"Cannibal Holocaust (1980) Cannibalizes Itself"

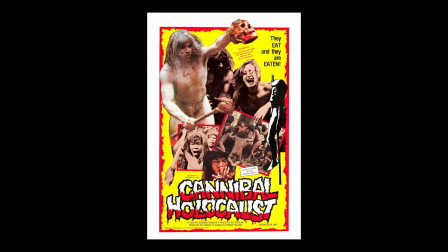It was conceptualized by Diodato in response to the media sensationalism of the Red Begrades, terrorism on Italian television, and he also took inspiration from the Mondo film documentaries. This comes through in the final film, and if Diodato was truly not sincerely trying to say anything, He may just be a bad filmmaker because Cannibal Holocaust clearly communicates specific messages regardless.
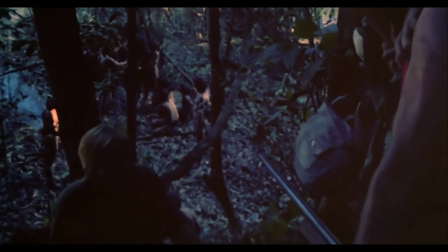In the film, Professor Monroe protests the release of The Green Inferno,
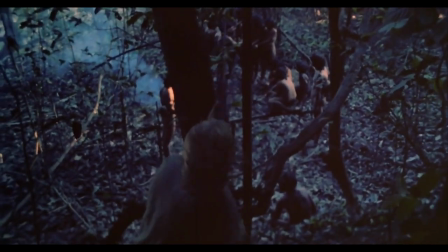claiming that the footage is so shocking and so unethical that it is better off destroyed.
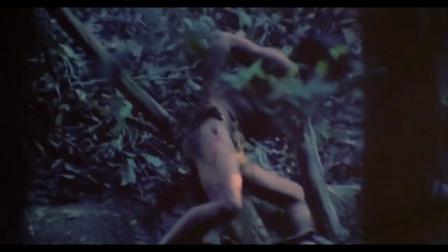The station wants to release it for this very reason.
We are talking about the most sensational documentary to come along in years.
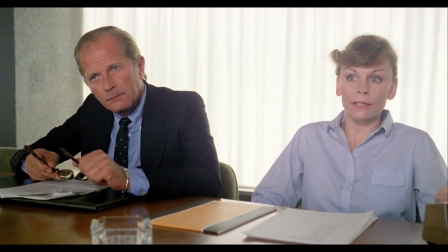And you want us just to shelve it, to forget about it, as if it had never been found? Is that what you want?
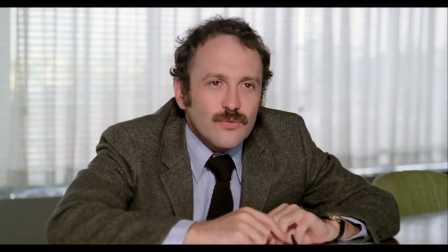Yes. Yes. That is precisely what I want. Today, people want sensationalism.
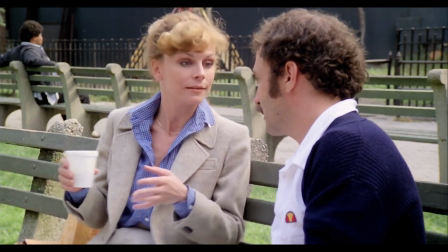The more you rape their senses, the happier they are. Ah, yes. That's typical Western thought.
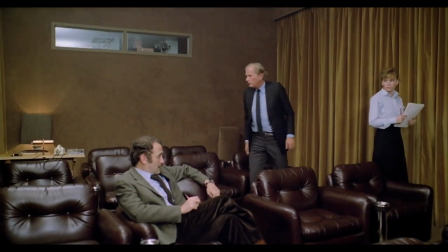Civilized, isn't it? That's what Alan thought, and that's why he's dead.
It isn't until they see the entirety of the footage that they have a change of heart.
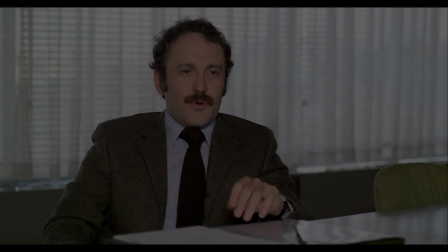John, I want this material burned. All of it.
I take Professor Monroe as acting as the relative voice of reason for audiences,
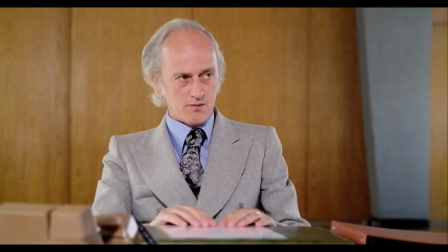to provide moral exposition of not only the film within the film, but also the film itself.
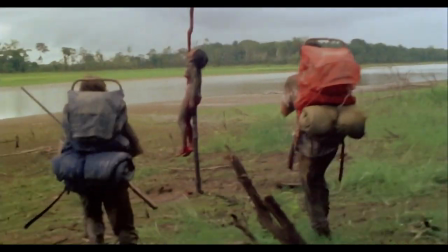In addition to the footage being mistaken for an actual snuff film and leading to his temporary arrest,
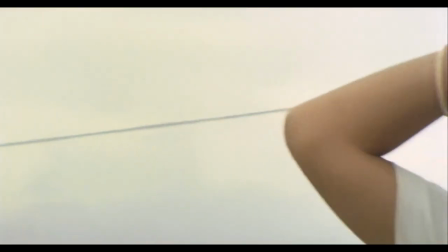Diodato was accused of abuse and sadism by members of his cast and crew.
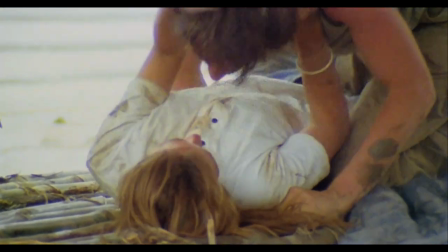There were many arguments about unfair payment, and Diodato pressured his lead actress to strip naked for a sex scene that she was reluctant to do.
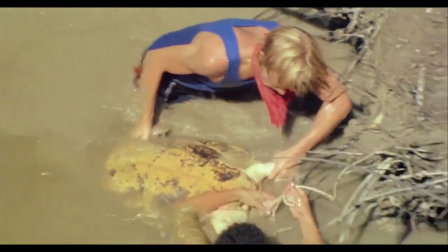There was plenty of discomfort on set, especially during the scenes of sexual assault and real-world animal abuse. Oh, we'll get to that, don't worry.
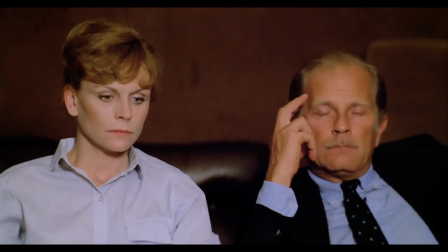The indigenous people within the film are also, ironically enough, subjected to exploitative practices by Diodato.
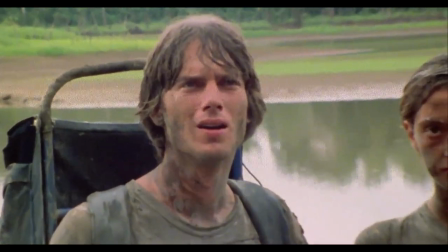While he may not technically be as bad as Alan, Diodato sure is a lot closer to him than one would like to admit.
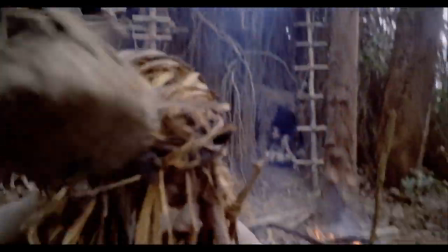Diodato ultimately relishes in the sensationalist spectacle, and the exploitative means to capture it.
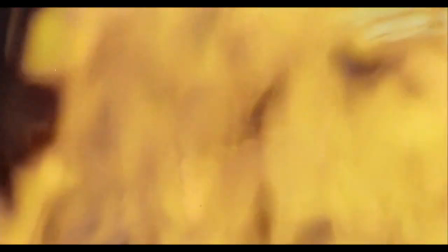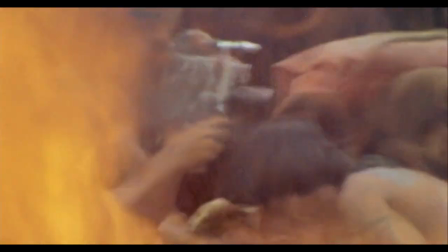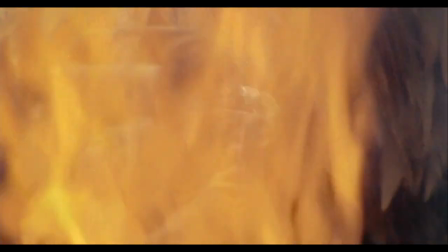The main theme composed by Riz Ortolini is, in my opinion, pointlessly great.
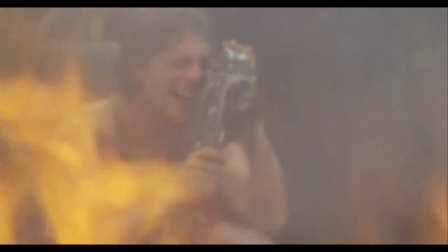Far too great for this film. It is, from what I can tell, purely non-diegetic in application within the film,
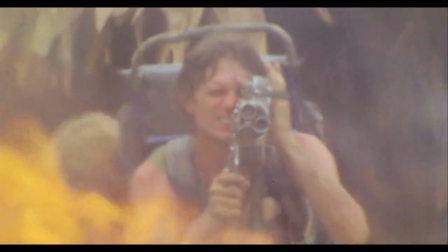meaning that its accompanying select scenes are to complement the film, rather than the in-world Green Inferno. This song serves to manipulate our emotions, all while insisting on relative profundity and sadness. But at the end of the day, it's still unearned. But maybe that's the point. But it's still unearned. Why did you come to consider Rizzo Ortolani for the music for Cannibal Holocaust? I know it's very dramatic and sad. Was this intended for the very violent scenes in the movie.
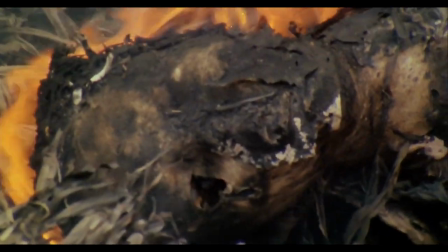I like it very much, the joint, the dramatic scene with the sad music.
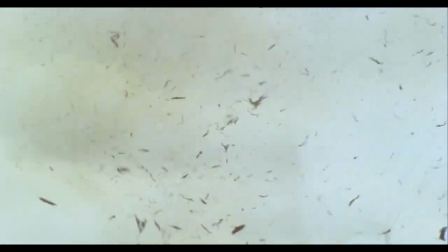I like very much for that.
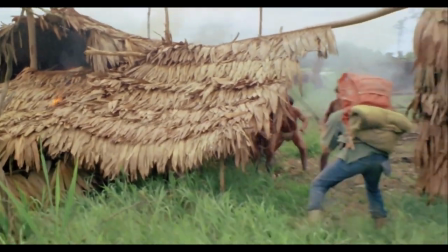The tribe being pushed into their house only for it to be set on fire, it's not beautiful in the slightest.
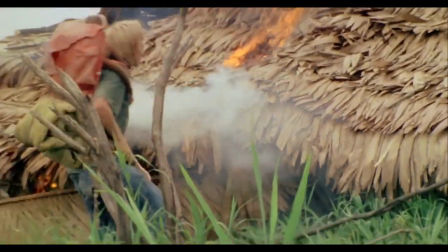It's ugly. But the devious music evokes a sense of post-moral catharsis, all the same.
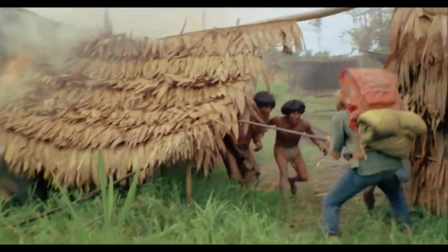But this is not sincere in the end. It is still sensationalist.